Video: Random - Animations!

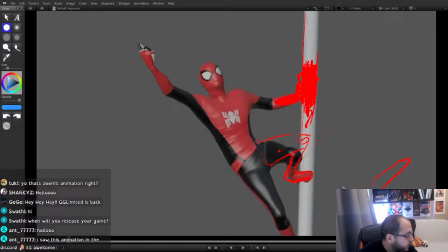(16:33)
Like if you could just keep this part the same but just raise your heel. That's something that Spider-Man does a lot in most of his poses.
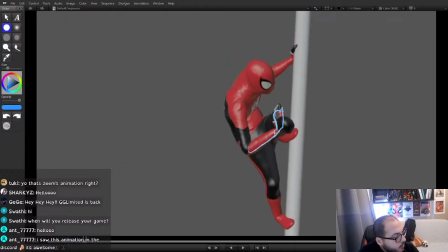(16:45)
Then you're coming here, there's an intersection on this part, and these
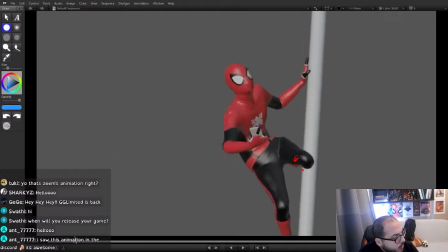(16:51)
parts I'm kind of like losing what's happening, because one thing, your feet is still sliding here, and then this hand goes inside the silhouette. And if you do the same thing here and draw your silhouette basically in like this.
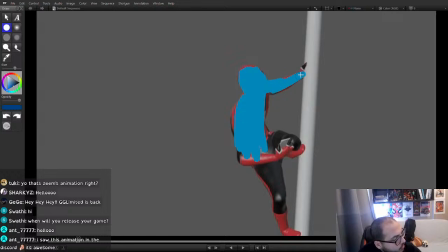(17:12)
In Maya, you can press 7 to turn on the lights, and if there is no lights in the scene, your character is gonna get completely black, so you can just see the silhouette outline. I'm sure in Blender there's a way to do that, but you might have to kill your default lighting to be able to see that.
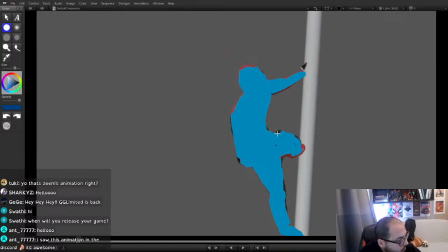(17:29)
But this is basically your silhouette right now, and when you look at that, you should be able to understand some stuff, and you should know why you can understand what you can understand. So when I look at that, I see a curve like this,
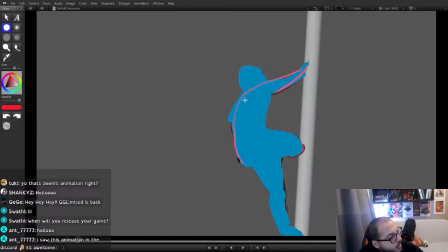(17:49)
and then there is a limb coming out, and it's cut by a circular shape. So that makes me understand, like in a flash, that this is probably an arm. It's cutting in a circular shape. This is probably the head. This curve is nice. I can recognize the spine and the hip relation, and then of course you have this knee here.
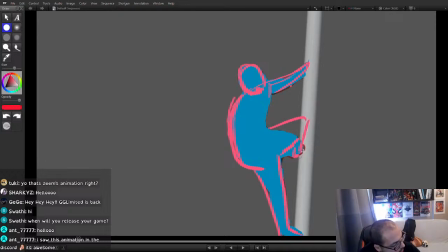(18:09)
This would be better if it was a bit more like that, so I could see a knee to understand, because it could be, I don't know what this shape could be, something else too, you know. It would be better if I could like see this like sharpness of the knee to understand.
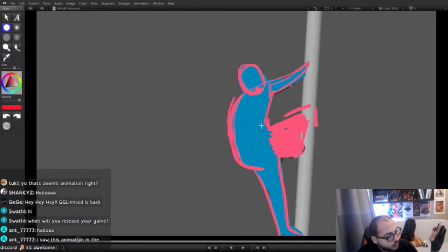(18:25)
But as you can see, we completely lost the whole story with like he's actually holding a phone and is trying to not drop the phone or something. It's completely gone in this silhouette, and we can't really track that because you're stacking it in front of his body so much.
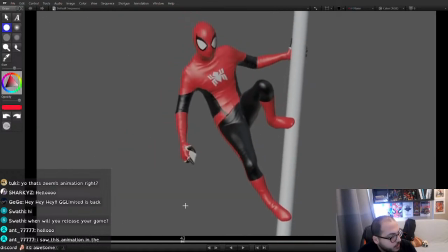(18:39)
So if because this is kind of about the phone,
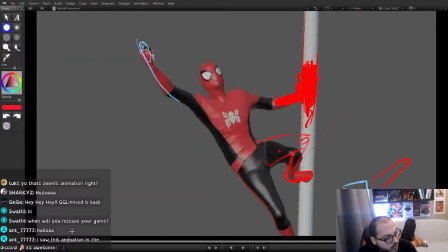(18:43)
I feel like what you're trying to say is that like he's gonna swing,
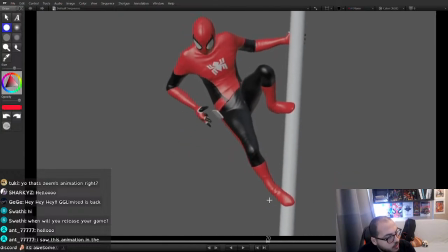(18:48)
but to swing he needs to empty his hand, so he first puts this on his pockets and like webs it up too. I think here I just noticed that it does like a little whip thing, and then it speeds off. You kind of need to decide how to make this clearer.
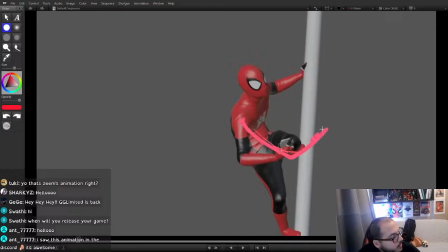(19:03)
You can either make this clearer by like pushing it more out of the silhouette, and then like have the hand all the way here, so you could go like a little bit like whoa, like a bit more overlapping to tell that story here, which would be actually quite nice because you have a line splitting your scene,
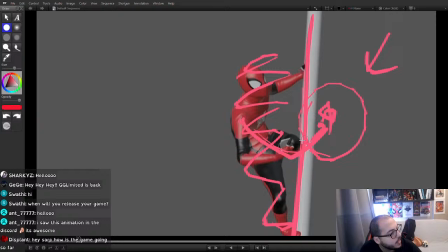(19:20)
and this is like the complicated part of this line, and then you can show just the font very clearly on the other side of the frame.
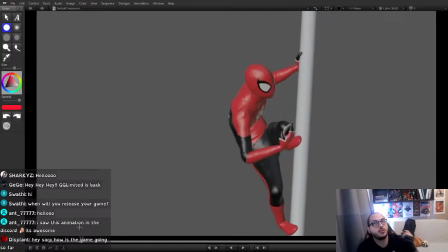(19:27)
Or that might change your poses too much because you really need to lean forward to be able to get the font to this side. You can also decide to keep it here. That's also like a clear silhouette if you ended up with a silhouette like that.
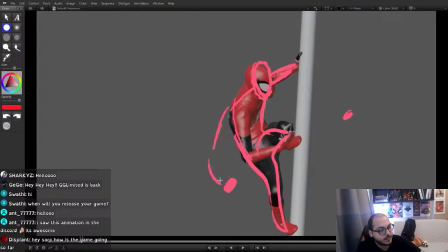(19:45)
And then made sure you didn't stack this phone to any other part of the body,
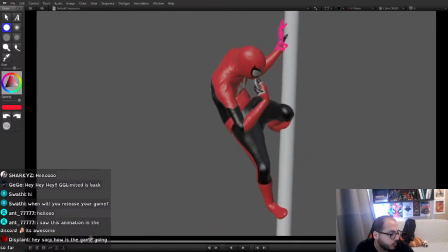(19:50)
then it would be easier to tell that story here as well.
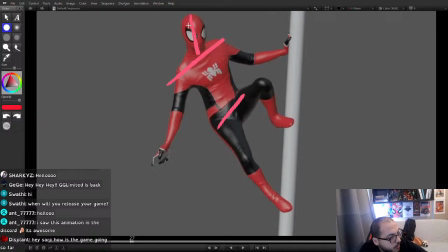(19:55)
there is some directional things in your spine where I don't think it makes a lot of sense for what he's doing. How I would do this, I'm just trying to figure out what's bothering me here.
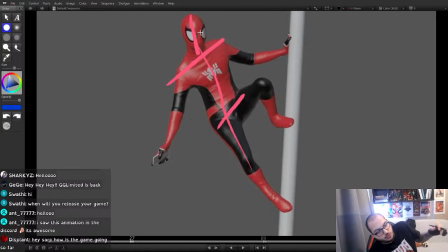(20:14)
I think the bend of the torso rotation X and the hip rotation X doesn't really make sense because they're both kind of doing the same thing, where you kind of always want that to be like twisting in opposite ways to create like a nice symmetry in the pose.
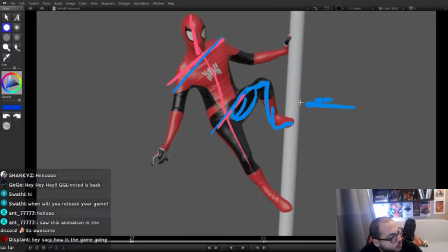(20:30)
And since this leg is like contacting here and is like pushing the force that way, it makes sense that your hip is in this direction.